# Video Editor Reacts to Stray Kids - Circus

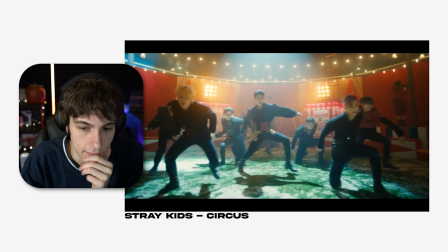[4:09]
There's spatial interpolation, and you have to know this stuff as an editor. It's so important. You have to work with graphs and math and yeah, all that good stuff, yeah.
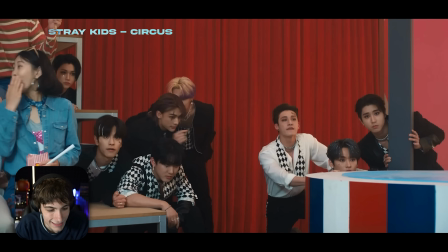[4:21]
But look at the way they do it. It's so simplistic and just good.
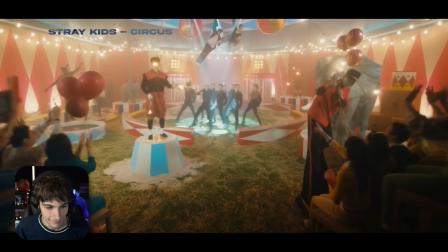[4:28]
My man is just juggling. Look at that. So good.
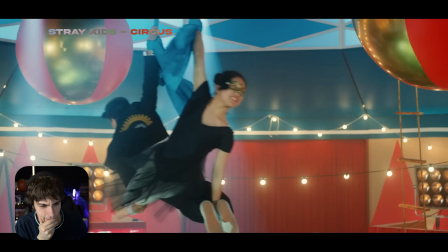[4:38]
Really good fast-paced shots too. Yeah, this is it. This is the big part in the video. So basically, you know, the way to enhance it, you know what they do?
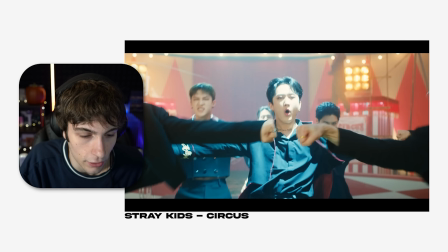[4:49]
They fast-paced shots, because the editor has to say like, okay, this is the moment. This is like the whole video.
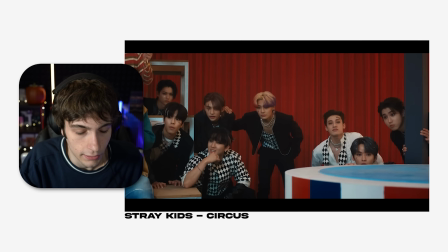[4:54]
This is the circus. How can I make this like really good? So they enhance it by doing like a lot of fast-paced shots and basically just really cool effects.
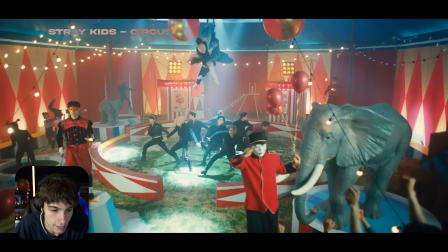[5:03]
Cool shots, cool dancing. Look at this. So good. My man is posing for a freaking YouTube thumbnail on the right. Look, the clown. Dude, that's like a freaking YouTube thumbnail.
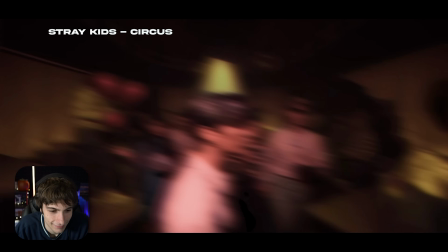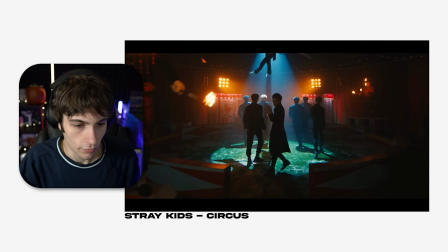[5:22]
Damn. Really good shots. So we're going to this wide shot and they cut really fast.
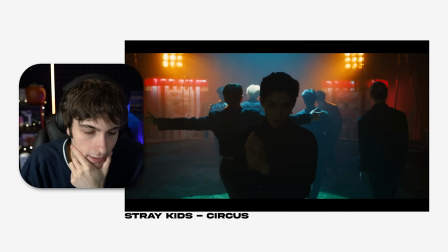[5:28]
They could have just zoomed in. They could have just like panned in, basically, like cut right there. That's one way they could have done that. It could have been a different camera shot, but I think it's the same shot. And then they crop the guy out.
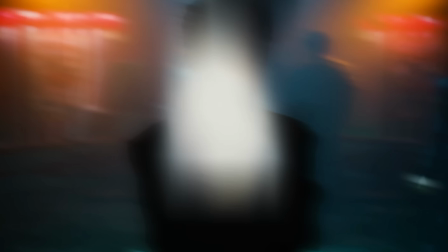[5:38]
They completely blur him. Like they really blur that. Like that man is blurred.
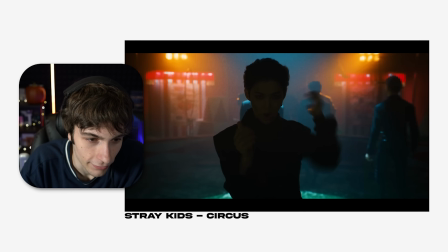[5:43]
And then they unblur him, bring him down to keyframes, and then they unblur the whole scene. Looks like a directional blur or some kind of mask too. Could be two blurs. I'm not too sure. And then what was that? Oh my God. Wait. Compositing, bro. No, that's so good. Hey, yo, Stray Kids. Let's see.
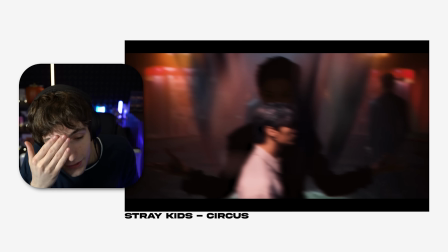[6:05]
I don't know what that I don't know what that was. I'm so sorry. You know what they freaking do? So they rotoscope the guy, or they mask him out, basically.
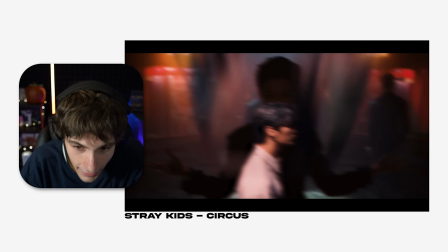[6:13]
They put something behind him, and then you know what they do? Then they put it in the front.
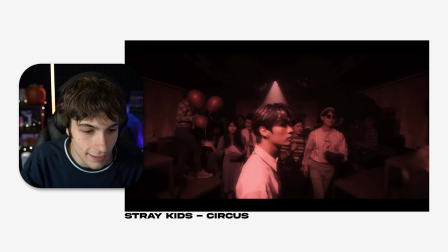[6:17]
They use a directional blur, put the whole clip in the front, and then it's right there with really harsh red color correction.
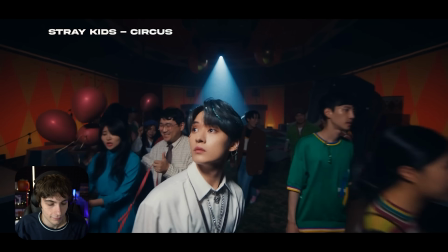[6:23]
Grading, sorry. Color grading. That is smooth.
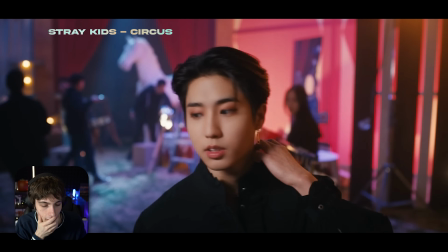[6:28]
What?
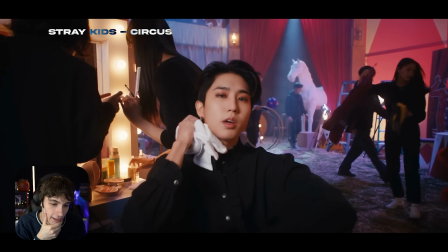[6:32]
Stray Kids is so...
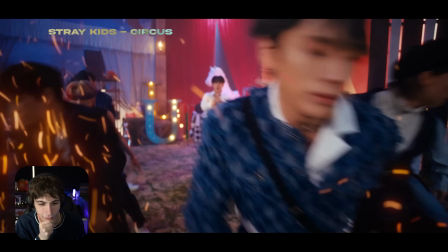[6:38]
What is that?
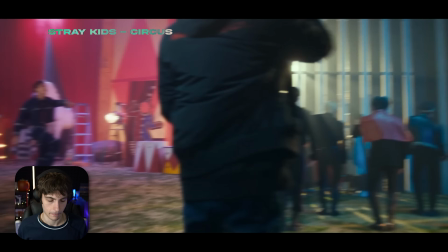I'm gonna lose my shit. Bro, we're not doing this. We ain't doing this. We ain't doing this. Not today. Not today. Not today.
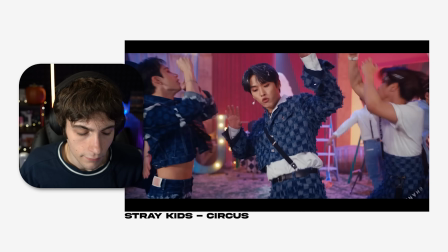[6:57]
Seriously, goddamn. So I have noticed Stray Kids does this a lot.
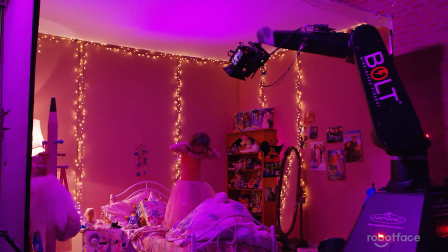[7:01]
They'll use something called a motion controlled camera for a lot of their shots, and typically it's one of the best things to use in music videos.
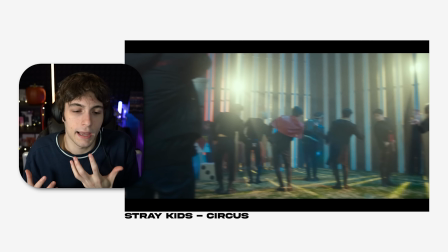[7:08]
So a motion controlled camera, basically, it's like a versatile tool that allows you to like capture like a specific movement that you want.
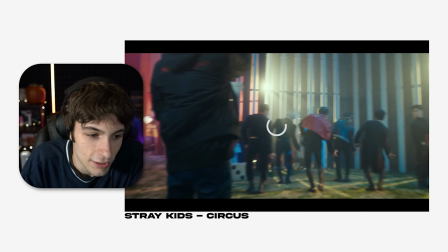[7:15]
So you can plan your shots out basically, and you can do like the same movement with different shots.
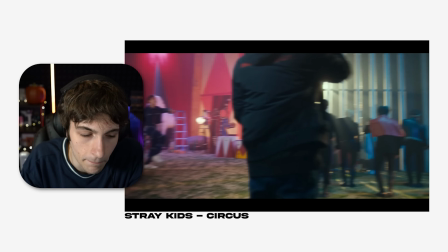[7:21]
And the reason this is so important and just like you need this in
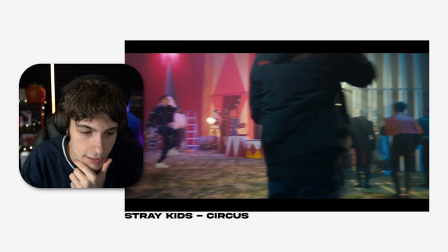[7:25]
editing is because right here you can see it's the same movement with two different shots, and then you put them together basically, and it looks so seamless, and it's so simple to do, but it's just so clean, so freaking clean.
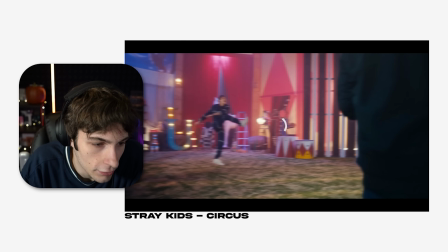[7:39]
So what they do is the guy right here, they just bring this ball in, he kicks it. You know how hard that must have been, like, or awkward that must have been without the ball there? It's like just so random.
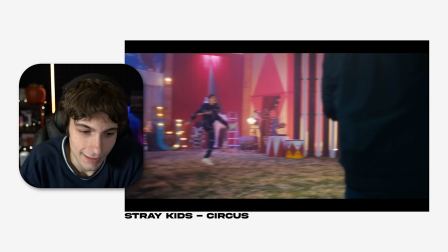[7:49]
So they add the ball in VFX, and then this guy is here in the middle. The reason is because it's like blending the two shots together, because obviously like when you have footage, you have like, you know, a square box.
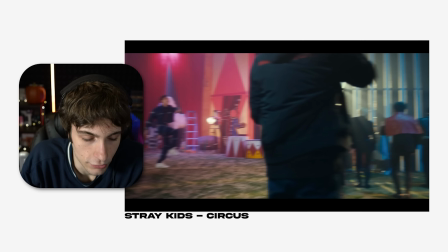[7:59]
So you have to decide like, how can I blend these two shots together? Like directional blur, like you can like mask things out. There's different ways you can go about it, but basically they just add this guy in, and then they put the two shots together and same movement with the cameras, and basically that's it. I mean, you're set.